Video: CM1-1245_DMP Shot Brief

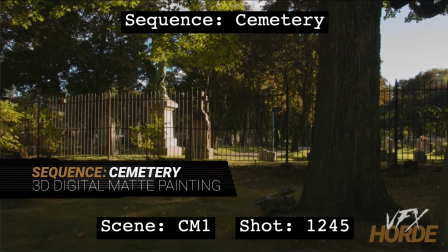Garrett Fry, the 3D digital map painting sequence lead for the cemetery sequence, and we're taking a look at shot 1245.
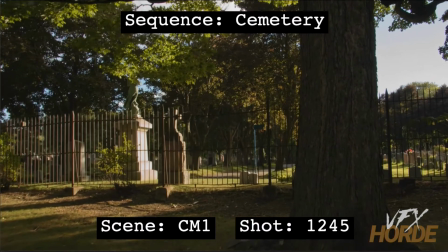So let's go ahead and play that. So you can see in this shot,
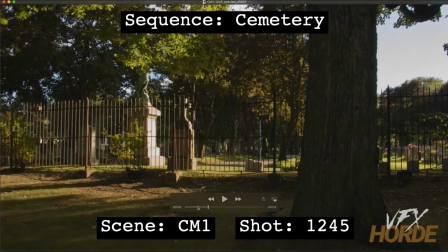this is kind of a handheld camera move, moving in on this area right here.
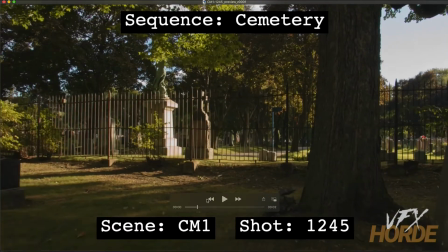The center of the focus of this shot is right here in the center.
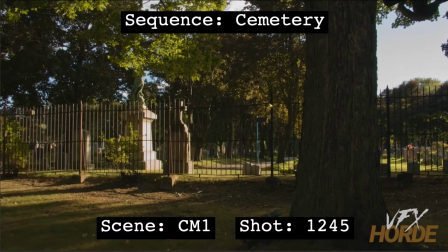And so this camera move has a purpose. It's moving towards something that we can see. But the thing is, with this shot, there's nothing there right now currently. And so you're going to want to fill in this space here. Basically, you're creating the purpose for this shot.
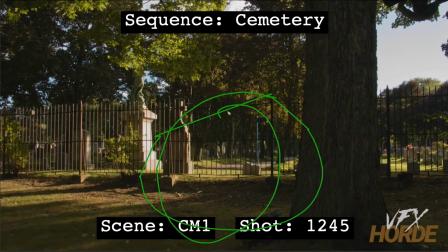And so the thing that you put in there needs to have a bit of a hero element to it. It has to have some kind of significance to it. And so that's the challenge with this shot. Also, what you can do is on this shot,
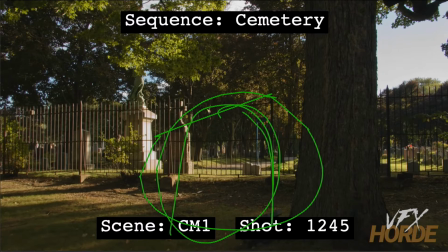you can have whatever kind of gravestone that you're putting in here on this spot to continue on this kind of dappled light idea. And so the light source is coming in from this direction, as you can see back here very clearly.
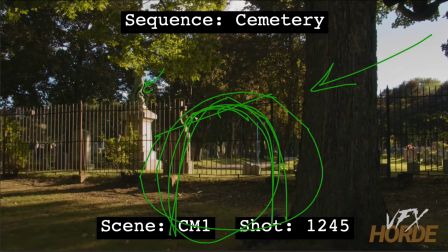And so what that gives for you is that you can at least partly do some kind of a highlight on that and kind of give it a bit of a rim light to kind of have it pop from
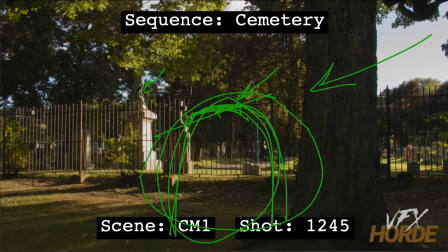the background here. You don't really want to get it lost in your painting here. That means that you might actually have to you'll have to see how it's implemented, but you might have to put little other indications of dappled light in other
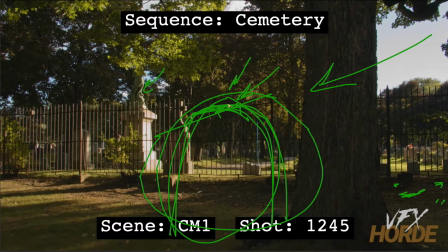places in order to make visual sense of this highlight being there. If this highlight's here and there's no indication around it that there's dappled light, we see it over here. We don't really see it so much over here. And so you might have to go through, depending on how you put it in, might have to put in some other dappled light in some other areas.
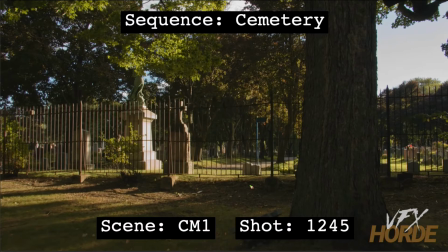Also, in this shot, we have
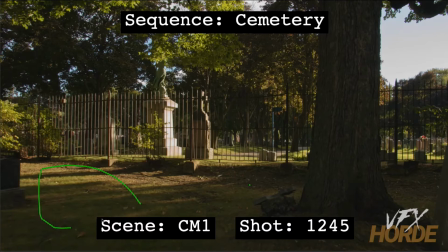this area over here, and so we're going to want to take some things and fill in this space here, and this can go all the way back to the fence here. And so, but remember, your main focus is going to be this area right here in the middle.
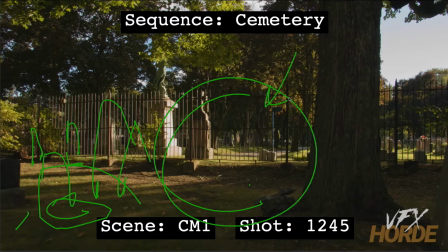So for this shot, you are going to want to project onto geometry. So figure out your projection cameras. Typically, you're going to want to have one at the beginning of the shot and maybe a patch cam at the end of the shot, or you have two different projection cameras.
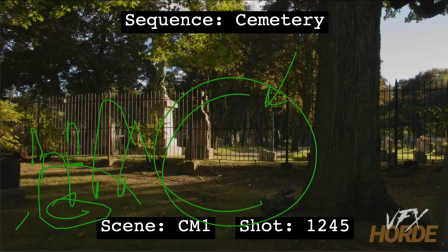It depends on how you approach this. You're going to want to then have do your paintings and then model underneath your projections, and then put those projections into Nuke and do a whole projection setup.
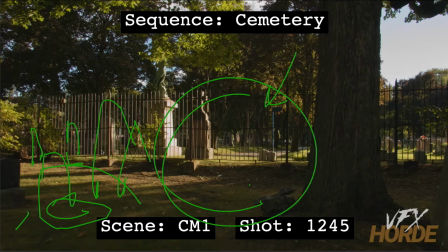And that's how you get the parallax, because this is a moving camera. You absolutely need parallax in the elements that you have. As to how much parallax that you have or how much detail you model into it will depend on its distance from the camera, but these absolutely need 3D geometry to be projected onto.
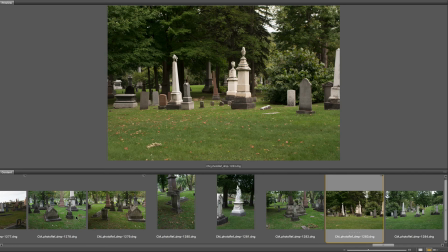Before starting out on the shot, it's really important to familiarize yourself with the extensive photo reference in the library.
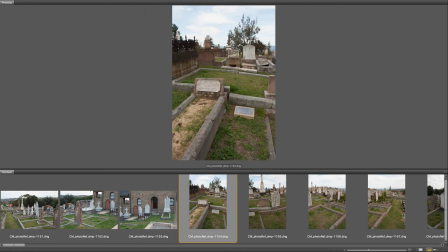It is worthwhile to do quick matte painting concepts so you can start to understand what kind of photography works for what particular situation.
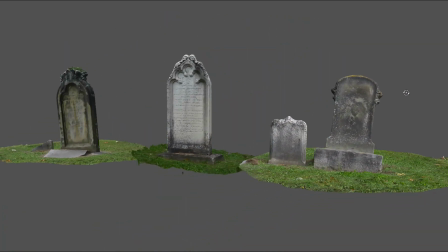Also, make sure you're utilizing the asset library, especially for those shots that require continuity between environments.
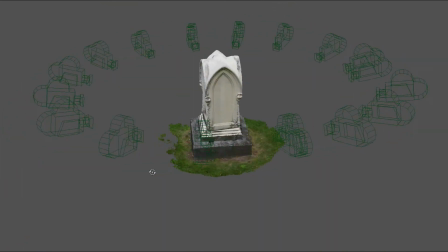These assets can be a huge help, and remember that every asset has high resolution photography,
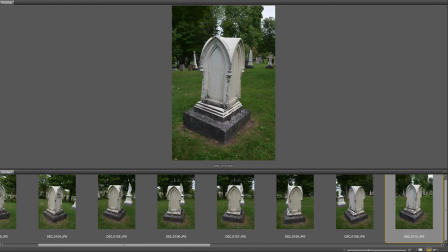so if the asset is not high enough resolution when rendered, you can overlay it with photography.